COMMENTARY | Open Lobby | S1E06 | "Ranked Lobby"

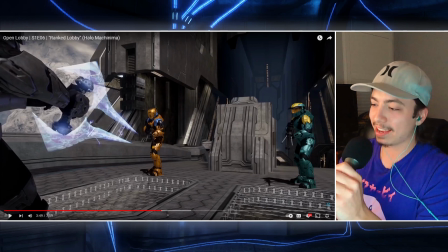Like, again, it's like his naivete is like like a flaw in his character that also sort of makes him a bad friend.
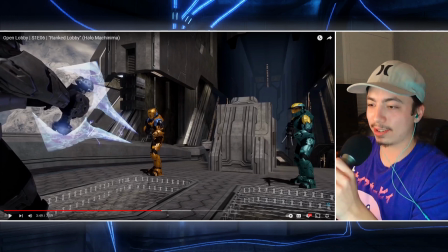But it's funny, because Jacob reacts in such like a hilariously aggressive and like argumentative way every time.
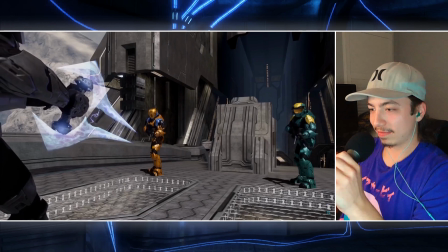He's holding a fucking energy sword.
Yeah, and I liked this shot too.
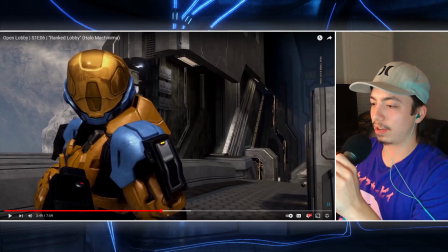Like, the you cut from this like medium on Jacob, and then right to when he says he's holding an energy sword, you know, you cut to this,
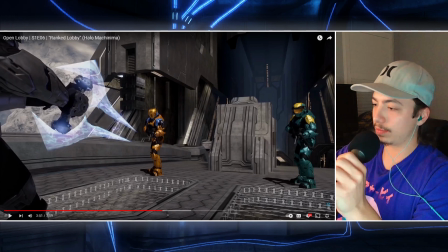I guess like a full shot of Zach and Jacob, and then you just see the energy sword in the left. I thought that was a really like funny cut to like, you know, comedic reveal.
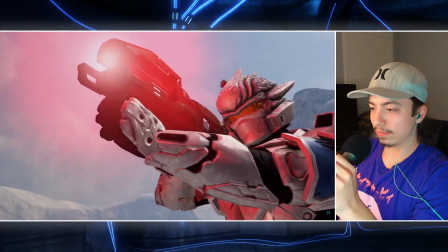Oh shit, behind you!
Oh shit, here we go.
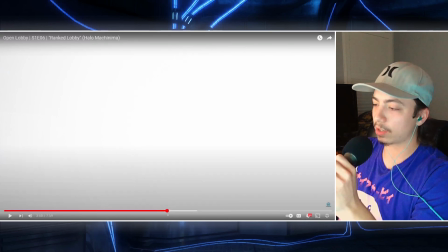So actually real quick, I should probably break this down. So you've seen me do it before, like the,
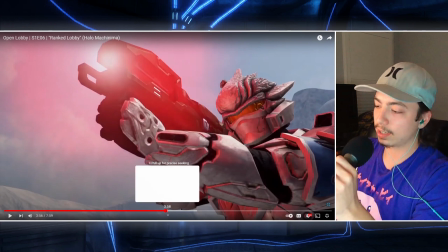you know, I do like really quick cuts on action to sort of emphasize and slow down a moment.
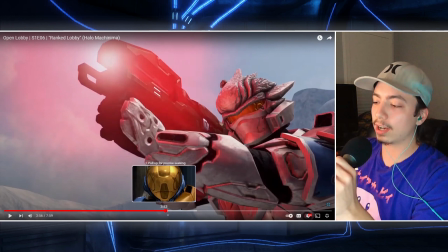That way it's not just like, because if I didn't cut the to like these three different shots of like him firing the laser,
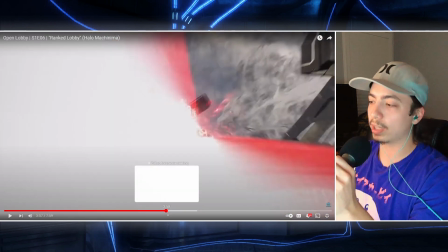then you wouldn't really get a sense of like what's actually happening.
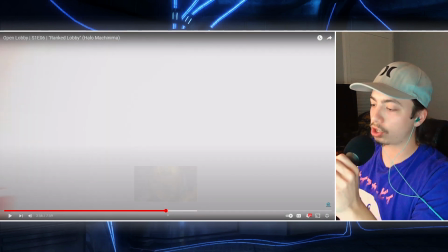So you get a few shots of that, and then you get this quick shot here, if I can get it.
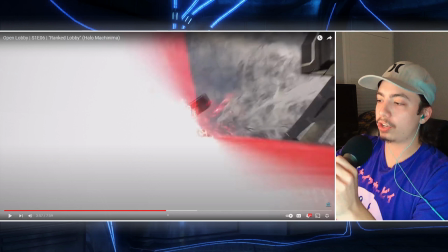Right there. So you get a quick shot of Banshee like turning to face the laser. And so that's, that was one, this is one of the sequences that I had in my head, writing this episode. I was like, I want this specific, like all the shots for this like anime sequence that's about to happen was all like in my head in the script. Like it was all there in the script, as I was writing it. And this shot specifically that's about to come up where he's like holding the sword and there's like smoke coming off it. Like that was one of those shots that I was like, oh, that's such like a nice reveal and like transition into this like ridiculous anime parody, that I was like, that's great. So we're about to see that and had a lot of fun with this.
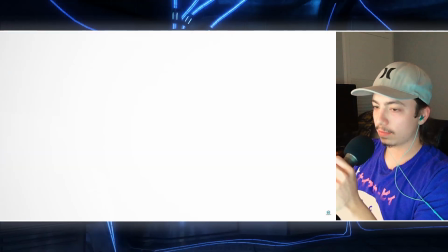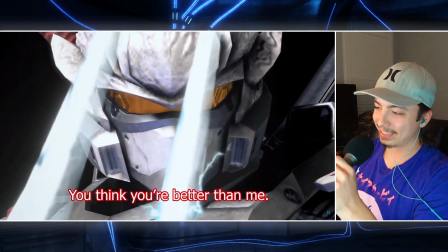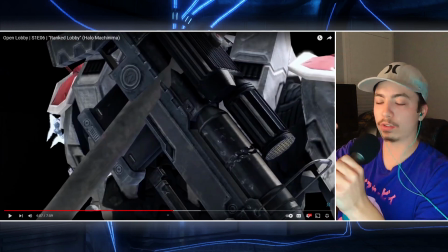So for that shot where the sword is like that, right, that doesn't happen in game. So what I did was I just took a green screen element of the sword and just overlaid that on top and then keyed out the green, obviously. And all this is also green screen, obviously, because they're all in like just a black box. So they're also on a green screen, but I had the overlay of the sword there as well,
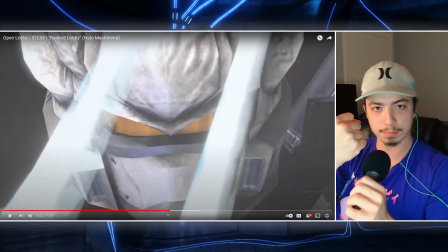so that I could get that shot and have it like blocking his face, so it could be like very anime,
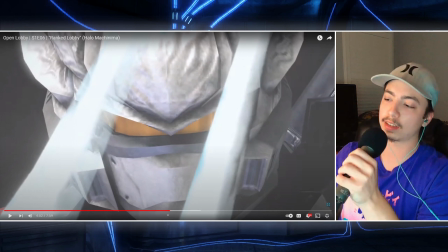and he pulls it back as he says his line, you know, and you see the smoke dissipate.
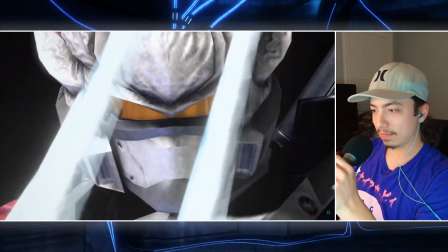It's a fun shot. Really happy with how this whole episode turned out.
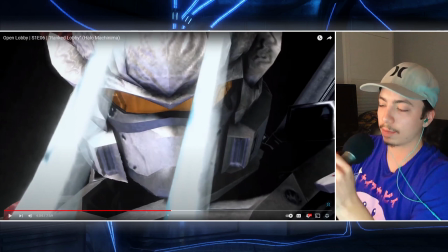I'm just really proud of this episode.
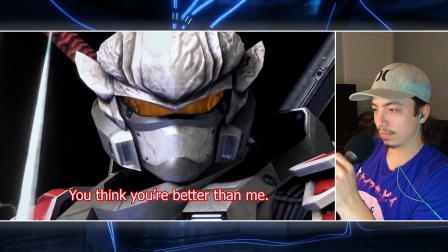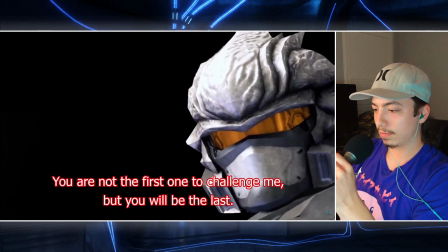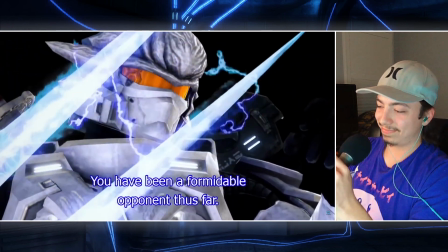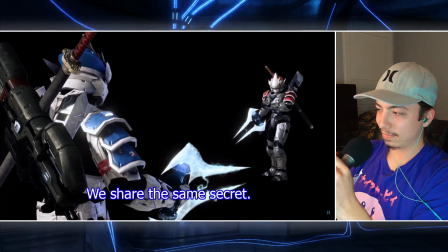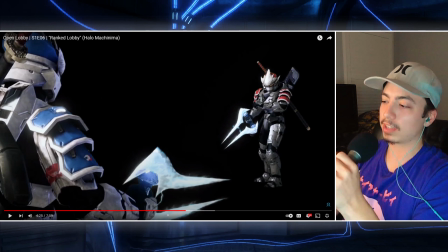Yeah, so there, obviously, share the same secret, you know, because it's the whole point of this episode.
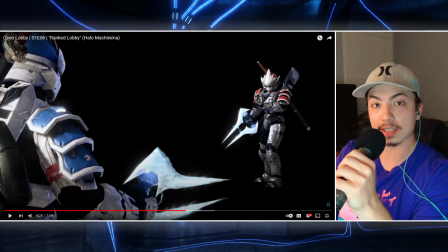It wasn't meant to be explicitly said that they're modding, right? But it's clearly evident based on Jacob's, like, what Jacob is saying, that they're modders of the game. But, you know, the whole joke at the very end is that Zach is still not aware that Banshee is a hacker, right?
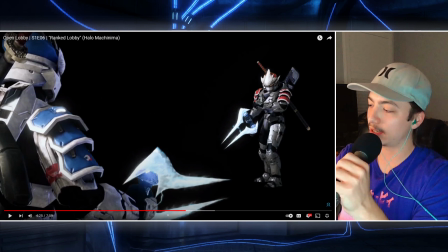Or a modder.